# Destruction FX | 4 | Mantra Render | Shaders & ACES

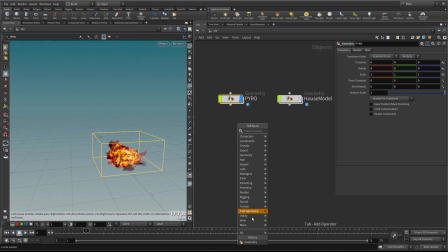33:32 that's fine oh yeah it's because of the bacon there so I'm going to also repeat that let's make another geometry node here and let's call this house and then inside here again we'll bring in our object merge node let me open up the browser and we'll find our
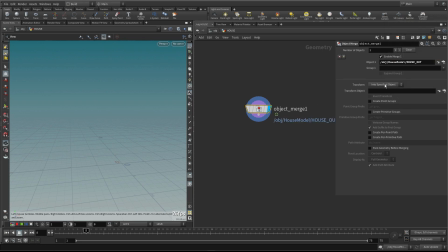33:48 house alt null and then we'll say into this object and you'll see it's bringing in the simulation there so yeah we could uh do
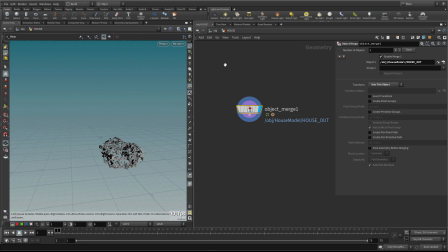33:59 all that leave it like that that's good for the moment let's go back to frame one so that's good we have these two objects that we're going to render and we have this as kind of a reference and this spotlight as well um that's more like a reference light as well
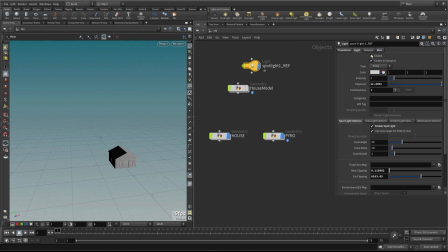34:15 for that was when we were playing with the shading so let's just call that a ref and i'm going to turn off enable so we don't have that working in the scene at the minute so i'm just going to create a plane a
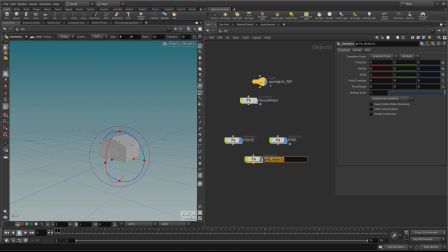34:27 grid object and we'll call this a ground and at this level i'm just going to scale it up maybe
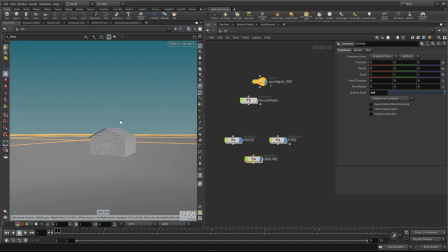34:37 to 100 just to give us some kind of perspective there and let's pop a camera in so I'm going to pick up a nice view maybe this angle so I'm going to imagine I've got my cameraman he's standing on the ground here so let's control click on camera
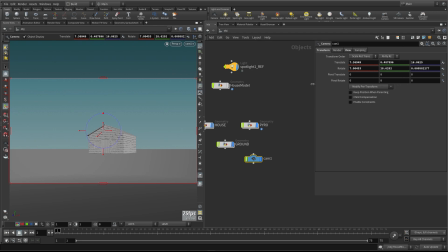34:52 which drops it in this view and I want to consider the focal length like all good cameramen do so here's the focal length now this is weird because I control clicked it's kind of picked up the settings from the perspective view which is not a realistic at all here so i'll just
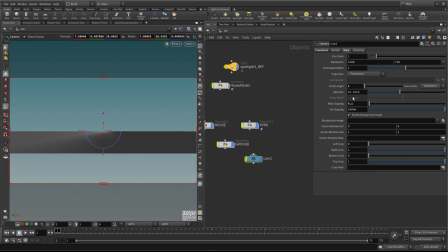35:05 want to right click and revert to default to the aperture so it's more like a real world aperture and then we can use sort of more sensible real world numbers for the focal length here so cameras go tend to go between sort of very wide lenses at eight up to sort of 300
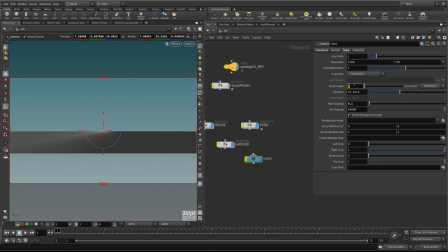35:20 mil but if i was a cameraman filming something blowing up i'd want to stand quite a way away a safe distance i'd probably use something like 150
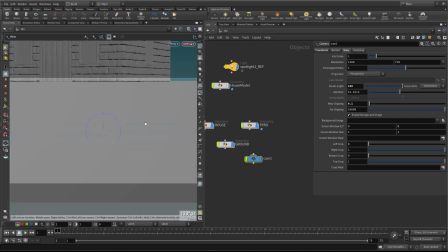35:28 mil lens so I can zoom in and it's called a zoom lens which flattens the perspective it gives it quite an interesting perspective
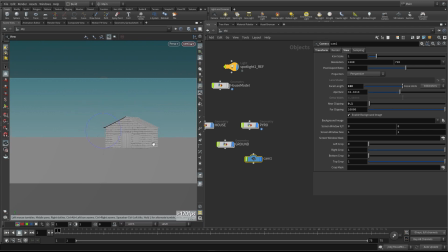35:36 look but also means we're quite a far distance away even though we look like we're quite close to it which means we'll see all that lovely debris come and fly
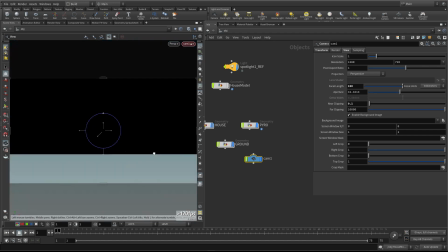35:44 at the camera so and it's the kind of lens that someone would use so let's come
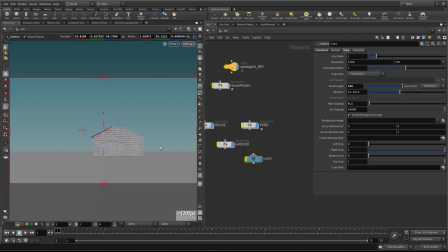35:49 down to the ground he's just standing there with his camera filming this thing and it just goes bang so we'll frame it centre-ish and if I just jump forwards a few frames both our geometries will pop into
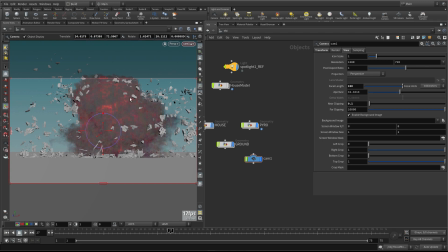36:03 their respective nodes and we'll see their displays there there we go, so that's with the black body shader there for the minute we can change that later on, so that's how it's going to look hopefully quite dramatic,
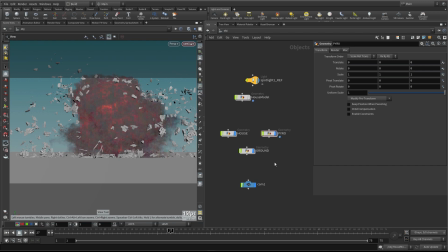36:14 so you should always consider your focal length and try and think like a real cameraman what choices would they make and why, because it'll make your stuff look realistic very easily go I'm just going to turn off the pyro for a minute we'll just worry about the house we'll get that going so for
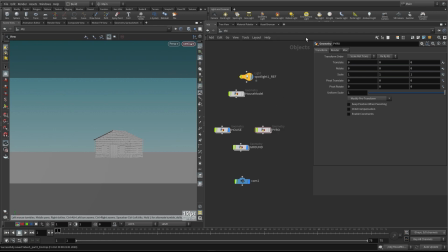36:32 the light in the scene I'm just gonna actually control click
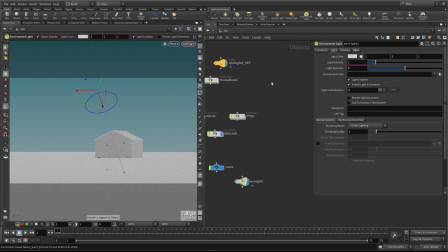36:37 here on environment light so this will create an environment light basically which is an environment so for that you want to load a high dynamic range or an HDR image in so that there's some that come installed with Houdini if you click on the little browser you can actually click on here houdini pick hdri hdri and you'll see um a few come
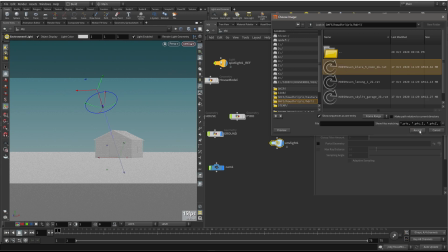36:56 with it i'm going to pick this top one noon so we've got a nice bright sort
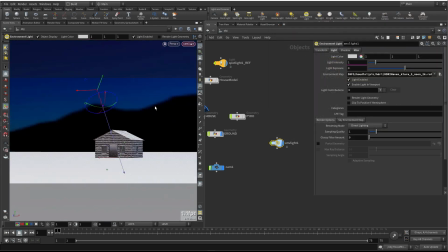37:01 of noon day um so